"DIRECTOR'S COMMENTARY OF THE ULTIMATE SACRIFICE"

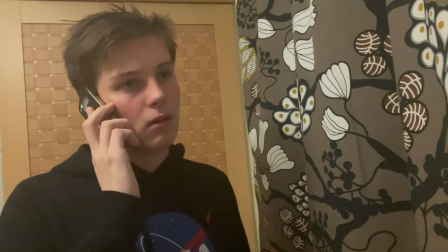49:45 But in this case, it's
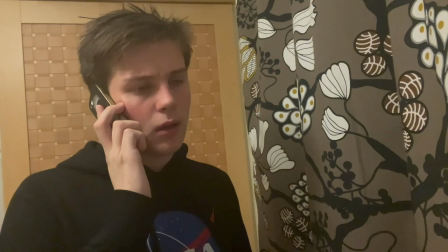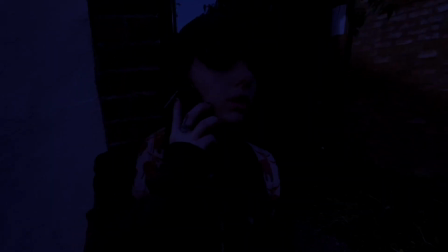49:52 it's to show that Daniel is a flawed protagonist, because if he gets into trouble, if he calls the police or whatever,
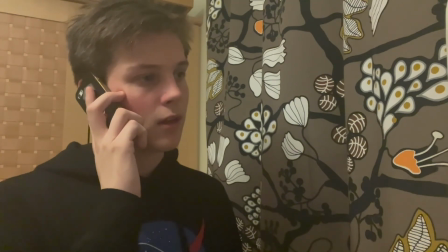49:59 then the police are obviously not going to believe him. So this gives off a coming of age sort of feel to the theme,
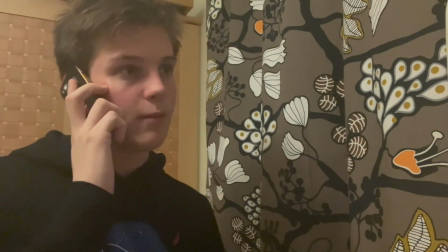50:05 to the message. That it's got an overall message of, you know, responsibility and burden, and that placed upon younger people.
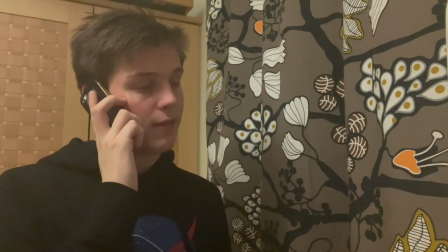50:13 So it makes Daniel seem flawed, as his
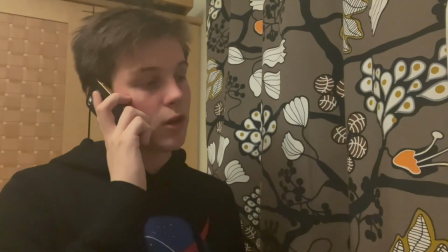50:19 he is, you know, before the film started, he was a bad person, really,
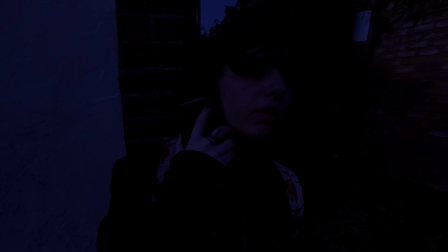50:24 because he prank called the police, which obviously you don't do that because it's completely morally wrong.
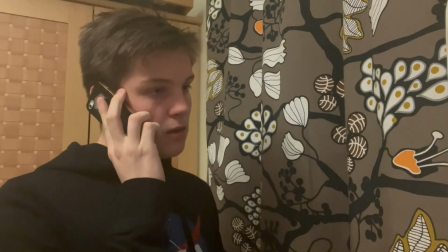50:30 So it sort of gives that little,
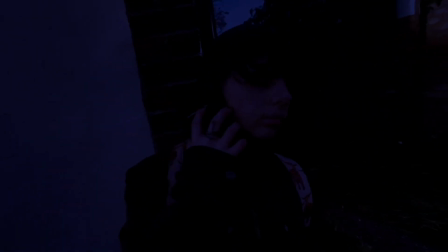50:34 not much though, just a little bit of character arc, you know.
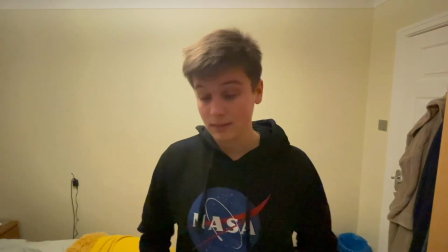50:40 But also it sort of makes the audience ever so slightly not like him anymore.
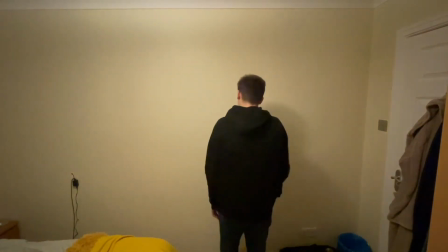50:46 Even though he's gone through all this, it's still he's still a bad person. I mean, if he didn't do another piece of homework, then he'd be excluded.
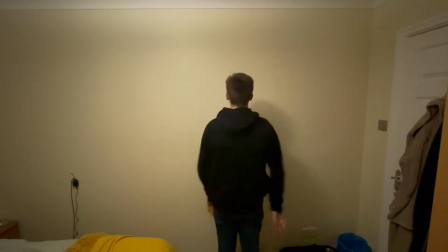50:56 He's going up against the wall, so it shows that he physically can't get past this barrier of what he's witnessed and what he's saw,
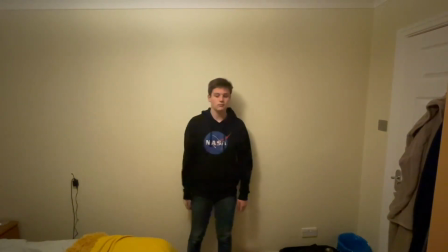51:04 and that there's nothing he can do to penetrate this wall that.
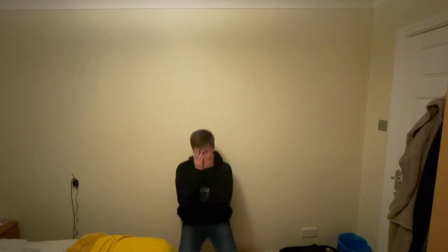51:11 And it's again, it's small. It looks so small in the shot. It's even smaller now because he's crouched down.
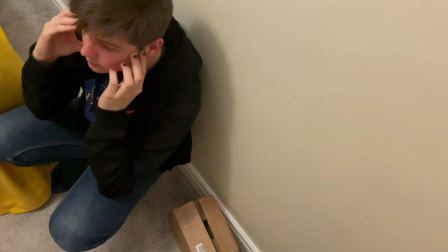51:18 High angle makes him look inferior. Yeah, sorry if I keep repeating that, but it's just one of those things.
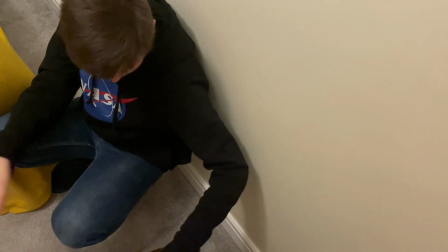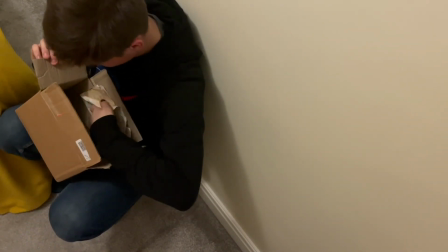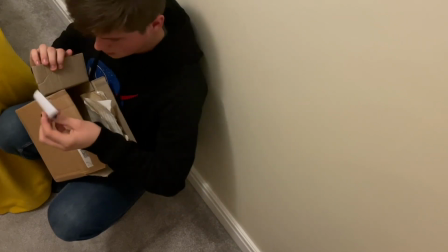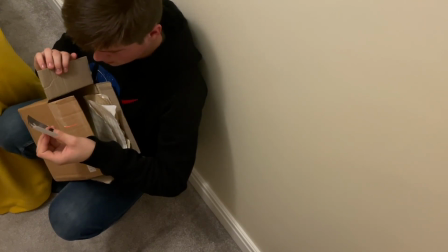51:44 So, well, I think with the use of the box,
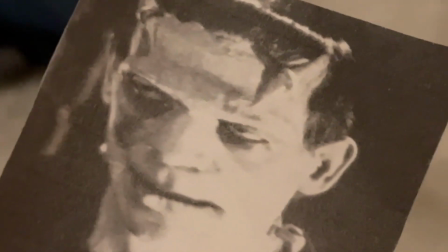51:51 because at the end of the day, what's happened is that Daniel is just wanted to do like history homework,
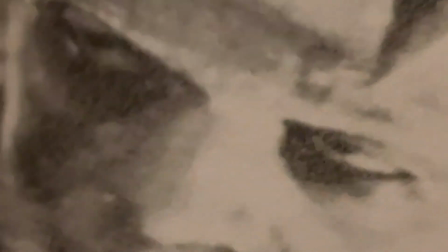51:59 and it's just all unravelled and spiralled out of control to this.
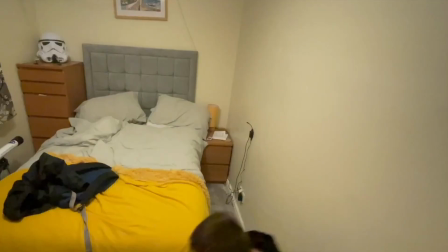52:03 And again, the picture's getting closer to the camera, so it shows the dominance that Frankenstein's monster has.
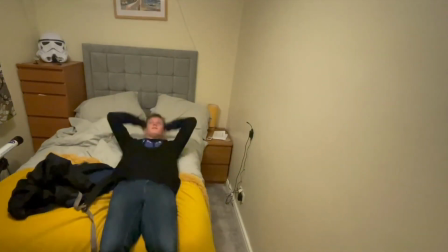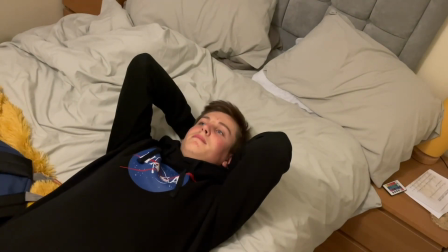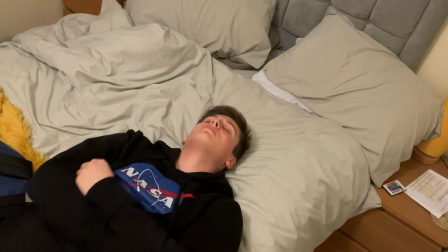52:20 And if he doesn't complete this homework, then he's excluded.
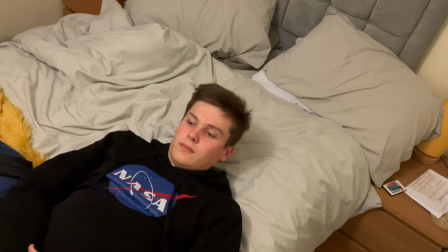52:25 He's permanently excluded from his school. High angle again makes him look inferior. Plunged into darkness. It's too late. He's gone on this path.
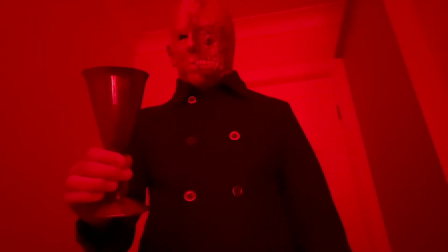52:37 Low angle of experiment one to make him look evil, to make him look powerful.
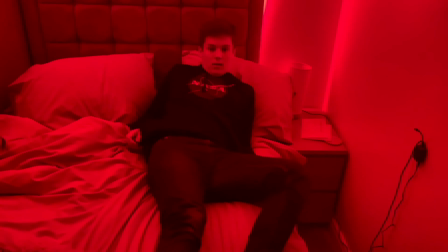52:45 Again, it's the divide.
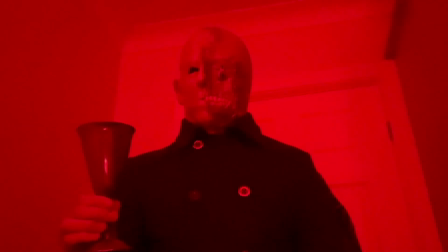52:46 They're never in the same shot with each other, because it creates a divide, physical divide, a physical barrier between them two. This is giving off. Giving off instructions, telling instructions.
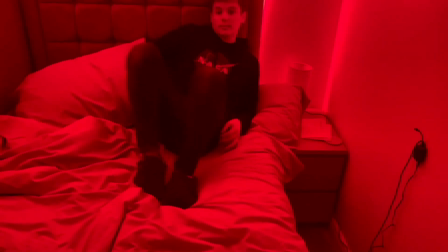53:09 Surrounded by red, surrounded by blood and death, and that is both of them actually. There's because experiment one is a failed experiment. That didn't ask to die, but did.
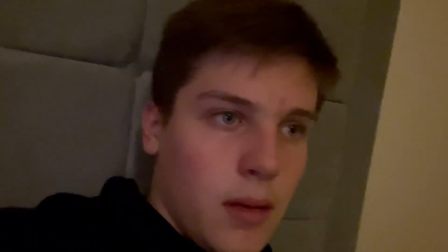53:25 Brought into the likeness again. Look, it's a pan around the room to show that he's still looking.
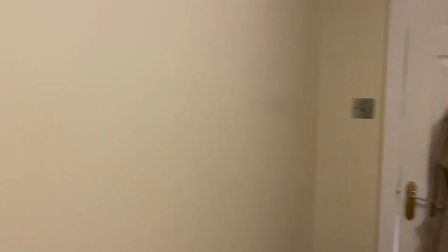53:33 There's no one there.
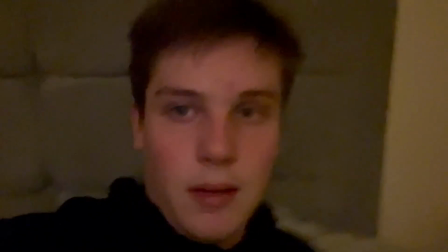53:39 A quick zoom in to show, to emphasise what Daniel must be feeling at this moment.
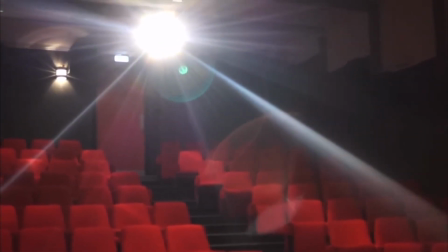53:47 And this is this is where the payoff was for the theatre, right at the very start of the film.
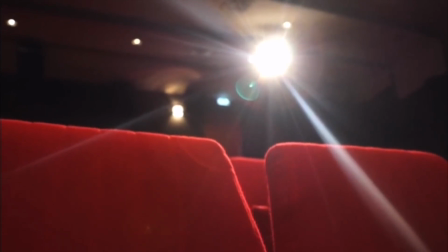53:56 So the next few scenes was to really show that it doesn't matter where
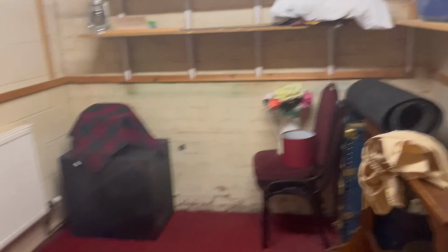54:02 Daniel goes, he cannot escape from this burden, this responsibility, this task, this
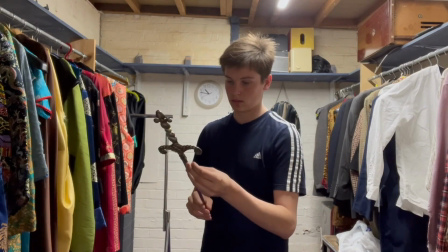54:13 task to reincarnate Frankenstein.
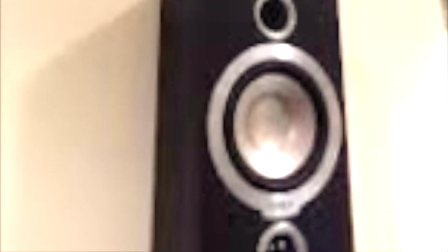54:18 So this is going back to the weapon that Daniel has got a weapon up his sleeve.
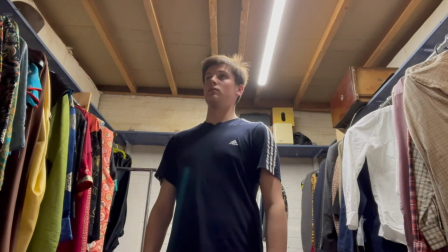54:24 He's literally holding a knife. Low angle shows he's got a little bit of respect.
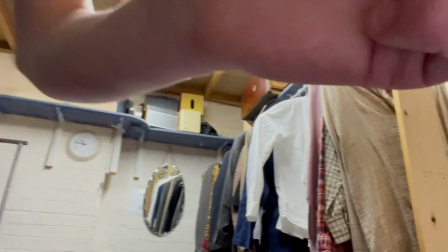54:30 He should be respected a little bit by the audience for the burden that's on him.
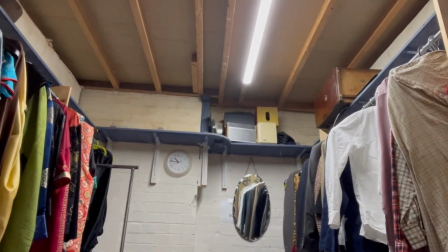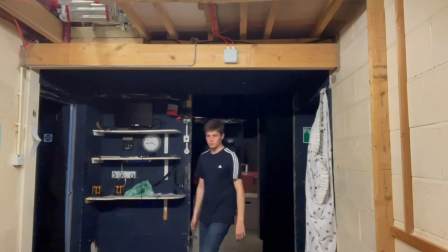54:40 Once again, it's just sort of making him look small. He's just this is the backstage.
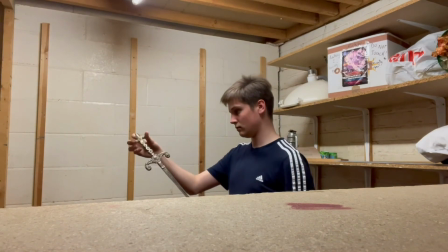54:46 He's waiting in the wings. He's still small in the shot. Although he's still, still inferior.
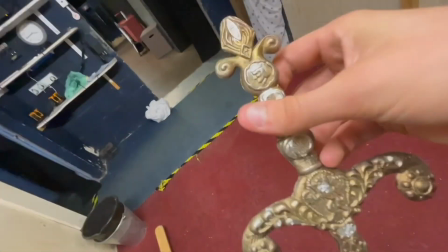54:55 The blue shows the sadness that he must feel, and it's also with the wall as well. You can see with the wall, the opposing wall, that is.
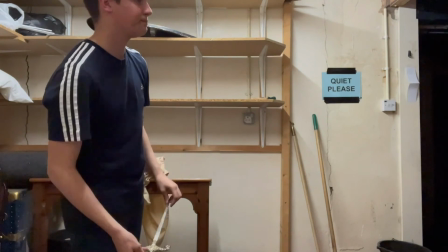55:06 The wall is sort of like the sadness, because it's the burden that's on him is pushing against him.
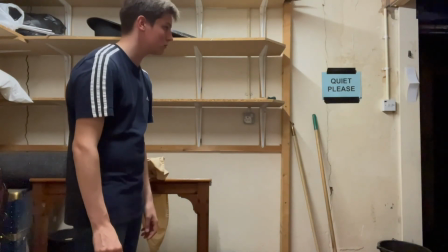55:13 It's following him.
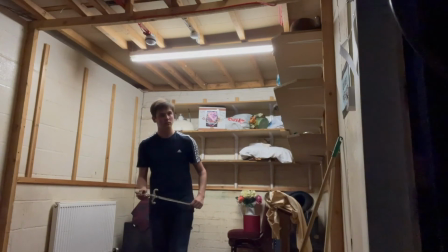55:18 Point of view shot to make you sympathise with Daniel here.
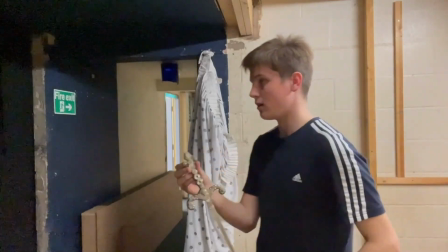55:24 So it's going into the darkness once again. He's going into this dark path.
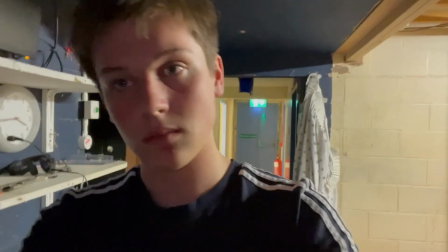55:33 You can't see at the end of that corridor. You just simply can't.
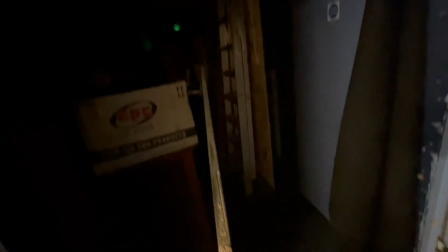55:39 And it's so it also shows the how Daniel can't see what happens if he does.
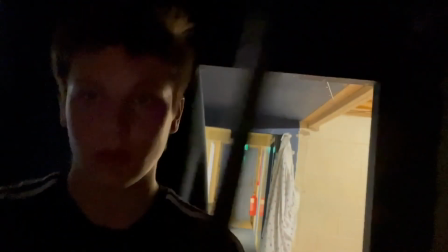55:48 What happens after Frankenstein is reincarnated.
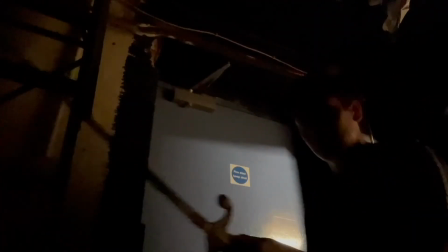55:53 Camera follows Daniel, so it shows, low angle again shows he's facing his fears here.
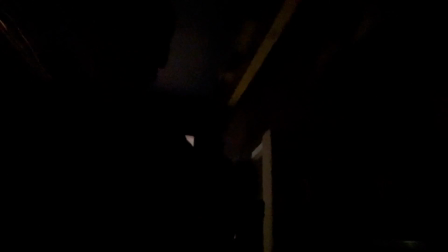55:59 He's investigating what's going on. He's not running away, and like last time, he's coming to meet them to try and fight against it.
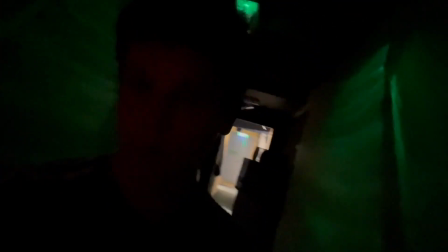56:07 Green in films have connotations of science fiction. So again, it's it's showing the theme of science fiction.
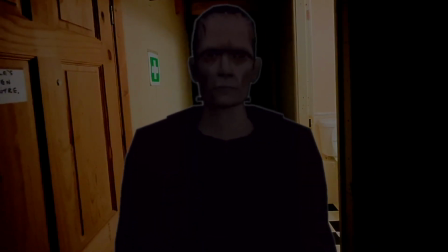56:20 Again, a divide because they're in two different separate shots. Once again in the darkness, so he's going into that dark path.
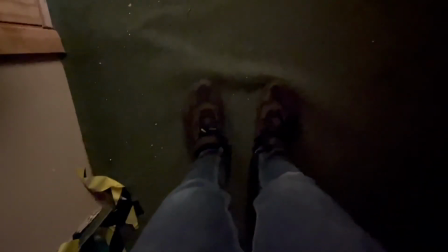56:27 Extreme close up. Looking at his foot, and he's running away.
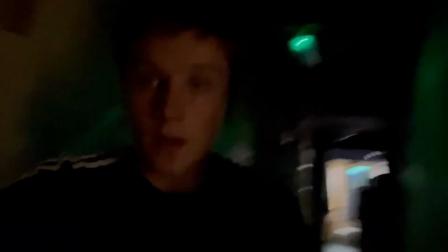56:32 He can't do it. He can't. This shows that he can't stand up to Frankenstein here.
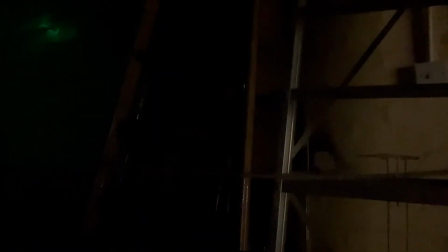56:40 Although he still deserves a little bit of respect. I don't know if you just sort of glimmer of a low angle shot there.
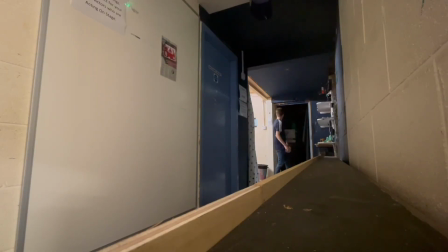56:45 He drops the weapon. Again, he's just can't emerge from darkness, and he's so small within the shot. He's going back into the thing. He's forgotten that he's needed on stage at the moment. He's completely forgotten because he's just encountered that.
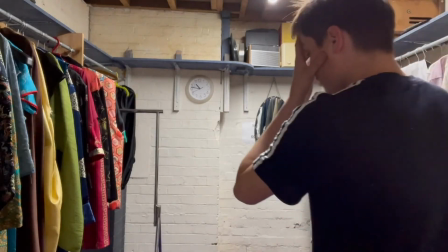57:02 Again, he's having a breather. He can't believe what he's just saw.
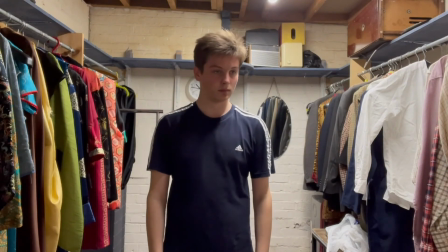57:06 Again, a little bit of like he's losing his sanity, and it's showing that he's disappeared.
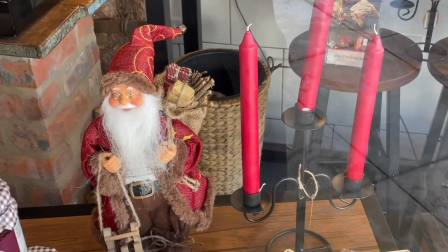57:13 Christmas, so it's a festive time. It's a happy time.
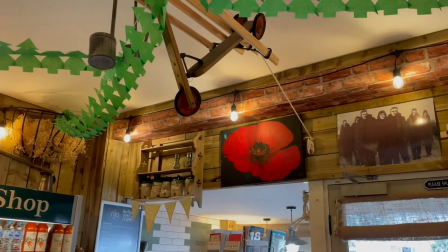57:17 It's within their narrative. It's jumped forwards a few months. Theme of war again with the rose painting.
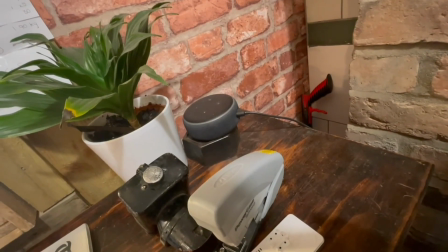57:27 Red, the fire of red. It sort of gives off like a red blood cell sort of thing.
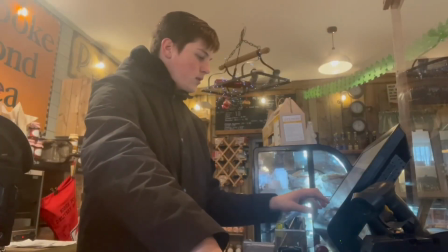57:32 That Christmas decoration. It's cold. He's cold. He feels cold. He's got his jacket on.
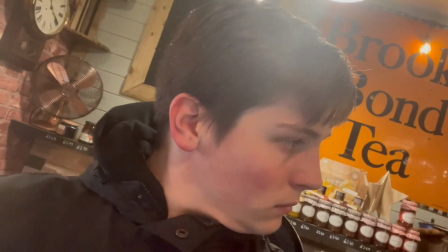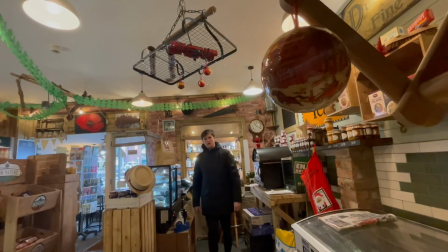57:45 Again, it's with the red. The red here, it sort of shows he's surrounded by blood. He's surrounded by death.
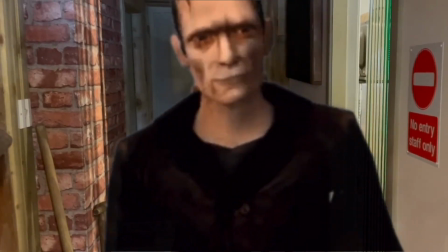57:54 Again, a divide. Is it two separate shots? He can't believe what he's seeing.
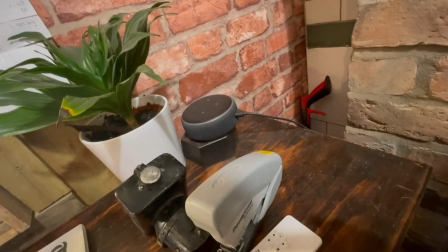57:59 And he's at work, and he can't escape from this constant threat. And also the music changing too.